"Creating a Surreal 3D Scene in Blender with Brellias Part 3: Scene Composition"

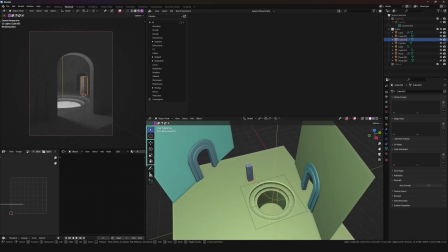(4:07)
I adjust the camera position once more until it feels right, changing the focal length.
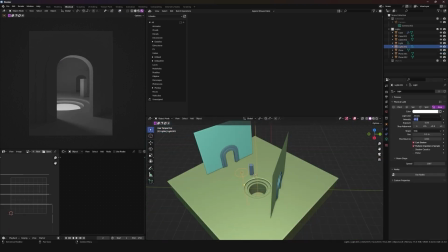(4:17)
I will keep working on the scene,
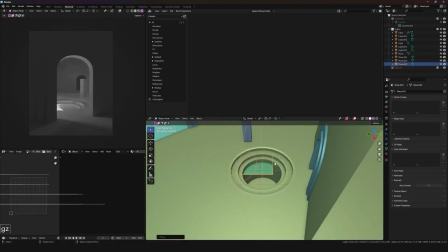(4:19)
testing materials, adding some more lights in the composition in some small amounts.
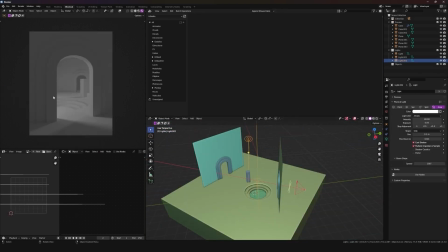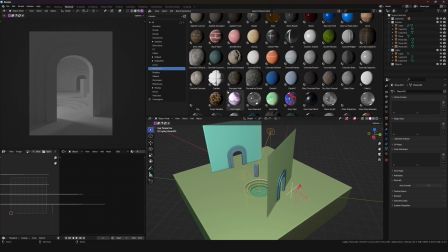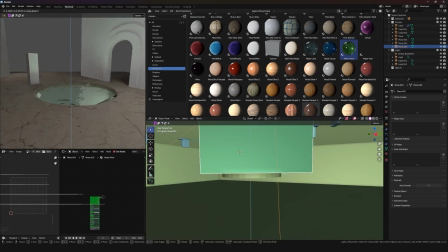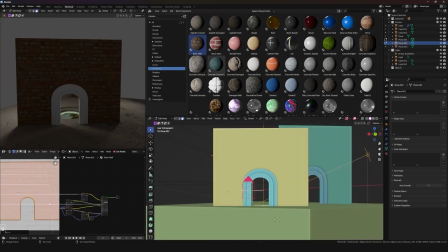(4:42)
This UV is messed up as a result of the Boolean operation, so after going in edit mode,
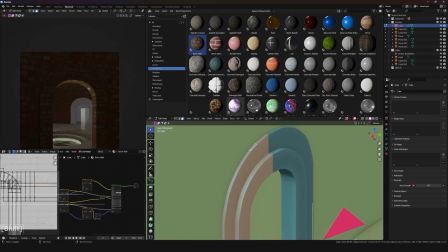(4:48)
selecting it and choosing Q project from the UV menu, it's fixed.
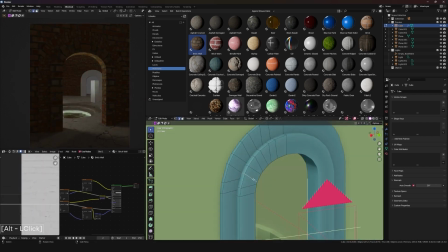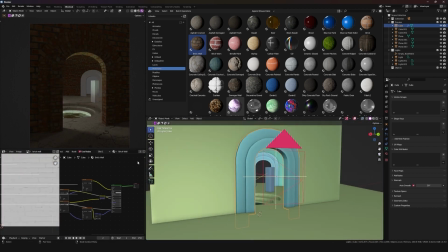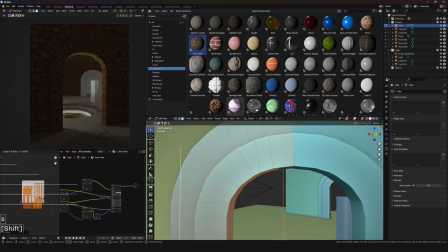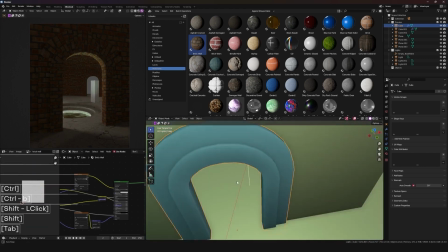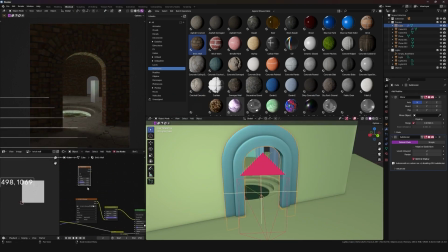(5:22)
Now I want to add a moss layer on top of the bricks. I will do that by using a simple noise mask.
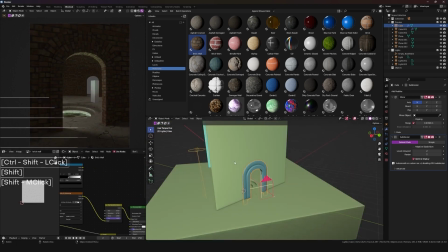(5:28)
One thing I like to do is add the material to a placeholder object, like a sphere,
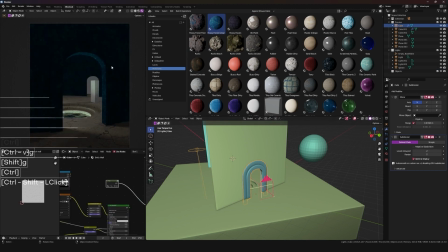(5:34)
then group the contents of that material, effectively making a shared node of it. That way I can copy it to the material node tree of the bricks and use it as a shader.
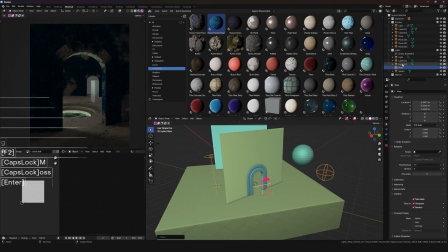(5:45)
I could also copy it to another object in the scene and it would share the same characteristics.
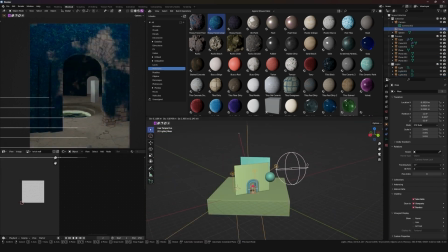(5:51)
So changing the color of the moss on one object would change it everywhere.
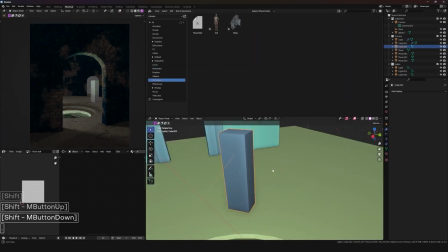(5:57)
Using an empty, you can control the UV coordinates of the noise texture in a nice way to preview where would you want this moss.
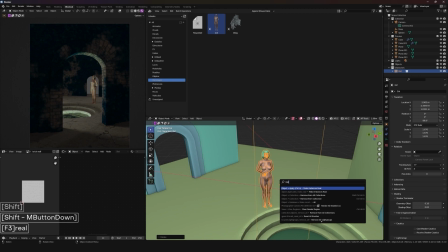(6:05)
Now I will replace the character placeholder with the character I always use.
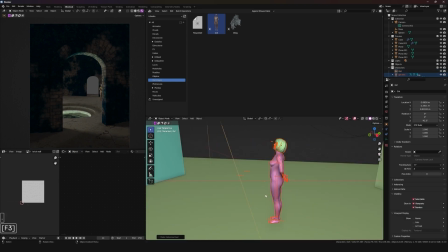(6:11)
It's a simple model from that studio, but changed in a way that it doesn't have many features.
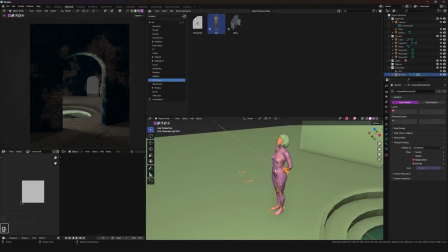(6:17)
That's because I want to scatter flowers on top of it, and sometimes it doesn't look very good if it has many crevices or small bumps.
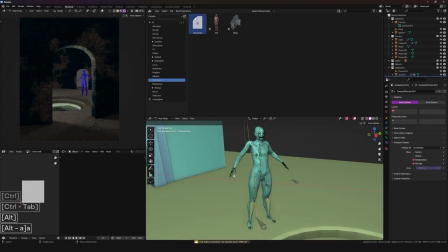(6:26)
The model I chose in the video initially was kinda buggy, so after trying to fix it, I decided to use this one instead.
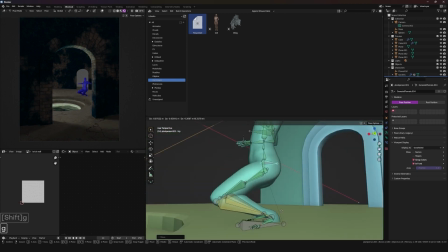(6:34)
Then I started posing it.
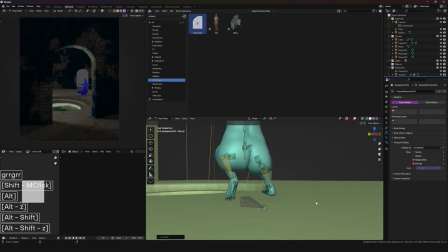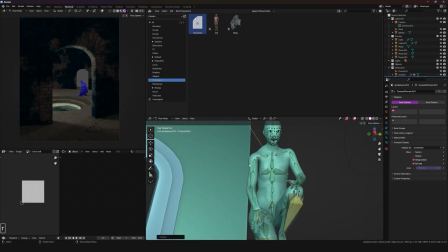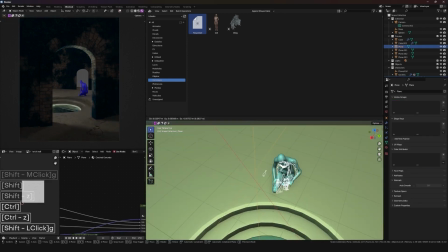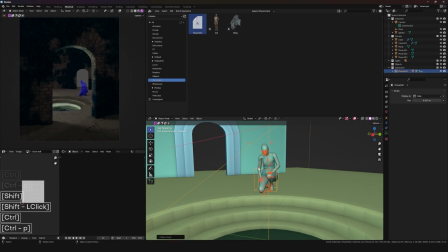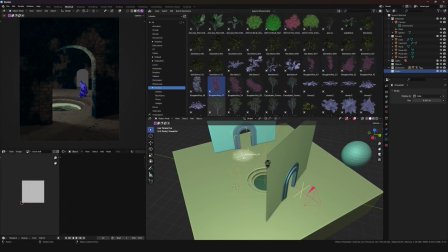(7:11)
Now it's time for my favorite part, vegetation. Plants and flowers are always so fun to place in the scene.
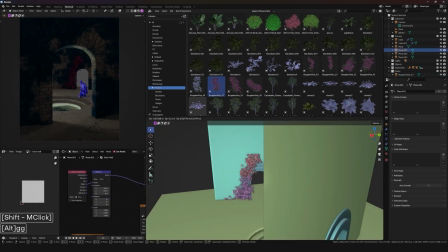(7:19)
So I will add a plants collection and start placing some flowers.
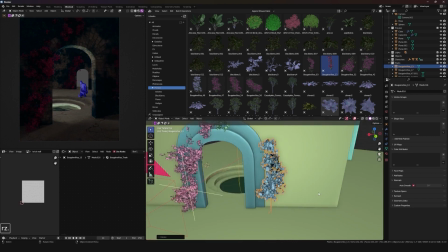(7:24)
I started placing bougainvillea flowers. Their pink color is a nice way to accent the colors of my scenes, which are mostly blue.
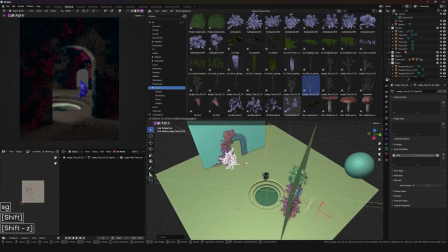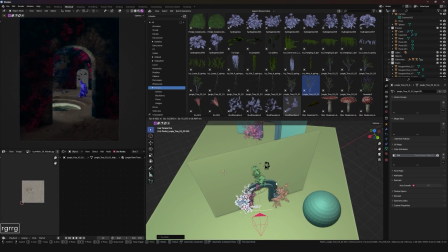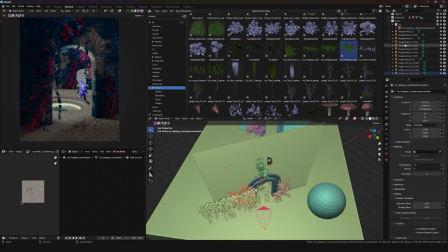(7:44)
Now I will add some ivies, another great way to make scenes feel abandoned.
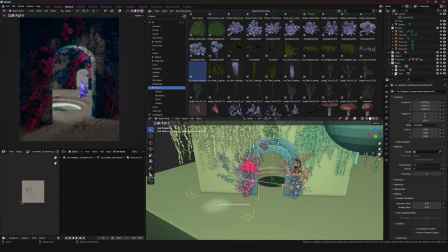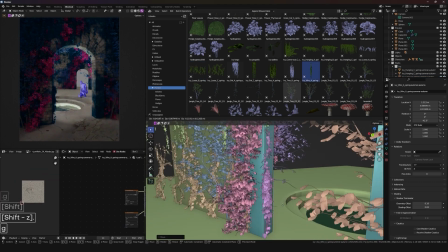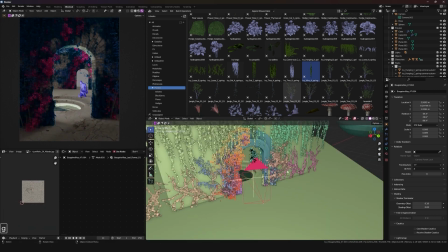(8:00)
I decided to hide the flowers because I couldn't find the right place for them right now, but I still want to place them later.